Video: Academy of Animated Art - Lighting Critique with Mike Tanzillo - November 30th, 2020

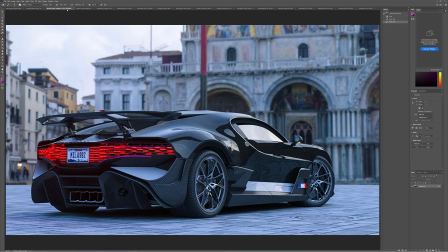(4:12)
So just to work on that a little bit, and then just for pure aesthetic reasons, but look at the shadow on the ground versus this shadow, which is very sharp.
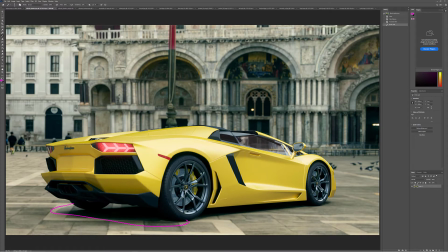(4:23)
You want to soften it. Again, this feels like a little bit of an overcast day. You definitely don't want that sharp of a shadow down below. But in terms of the light value on the car, I think that's working out pretty well. We just need to get the hue and saturation in place, get some more
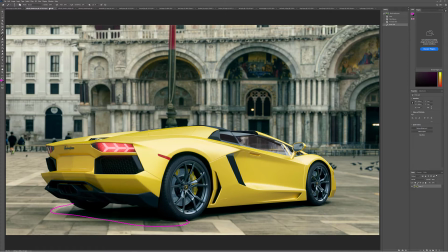(4:43)
sharper reflections to create that curvature, and then getting those taillights to read more like taillights. And I think that would be at a good spot. Now this Photo Real Woman, there's a lot of really good qualities going on in here. Number one is I love this, like the individual specular highlights that you're getting on some of these hairs. It's just really beautiful stuff. Love the shaping. the lips look great, the nose looks great, the forehead looks great. It all looks really good. She does get again, like in her ear over here, it does look like a little, like, kind of like the way that there's a lot of warmth in the shadow over here, like we're losing all of that warmth over there, and it starts to feel a little cold and not human over there. Now the only other things that I would try and change is if you can get a little bit of the specular highlight into this eyebrow, that would be super dope. Just because it would create some more shaping in there, because right now that feels a little bit matte and a little bit flat. And then, I again love all the peach fuzz, but on her neck, it's starting to get a little bit dark and heavy. If you could prune that down, that would be great. I mean, it's not the worst that's there. If you can't, maybe just isolating it and taking it so it doesn't like down here, it looks like it gets like a darker color, and she has like 5 o'clock shadow on her clavicle, and I mean, I probably have that, but that's not ideal. And then I was also looking at this line here. Is there any way to soften that up a little bit? That would be great. And then I would darken right in there, and a little bit back in there too. Same thing here, same thing here. But other than that, really looking great overall. Annabelle, loving, like, you're doing great.
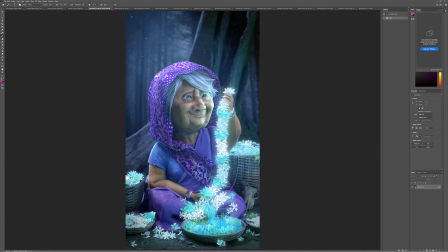(6:36)
This is really fantastic. If there are a couple things I would tweak, if there's any way to make the woman slightly,
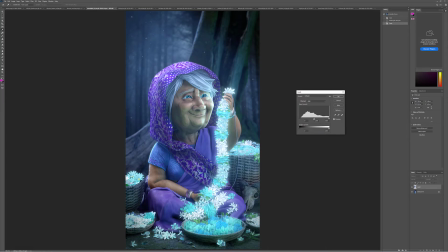(6:50)
this is a small one, but like slightly brighter towards her upper half, like towards the top, and then slightly darker towards the bottom, just to kind of really enhance that that we're focusing up towards her face.
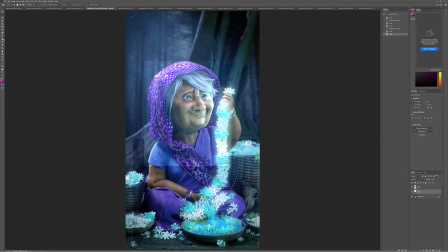(7:10)
And you just want to slightly kind of darken and lighten and push and pull those values to kind of get us into that space. Let me see if I can just do this real quick. So just to kind of mock that up real quick.
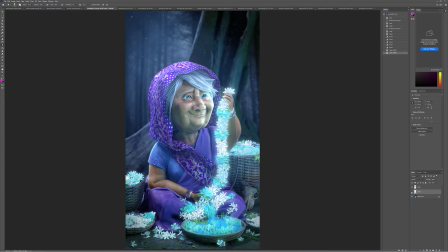(7:31)
So like this slight darkening down below and slight brightening up above. Do you see how that just helps push the eye up towards her face just a little bit more?
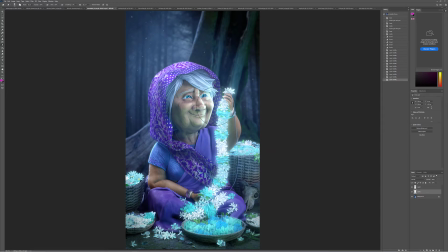(7:48)
I would do, like, that's pretty rough what I just did, but I would do something like that neck, because that would really just help center us in right there. It's just a small, subtle tweak, but it's something I do pretty often to try and get the audience focusing in on the character. But other than that, I think she's looking really good. Oh, and then another super subtle one. Go darker.
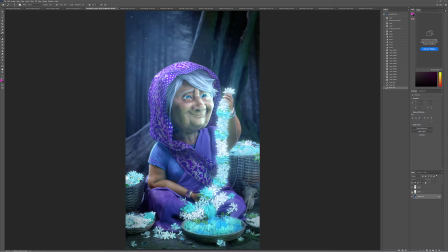(8:08)
Go darker back in behind the neck here. Sorry, that got big. But like right. Oh. Right back here, this little area.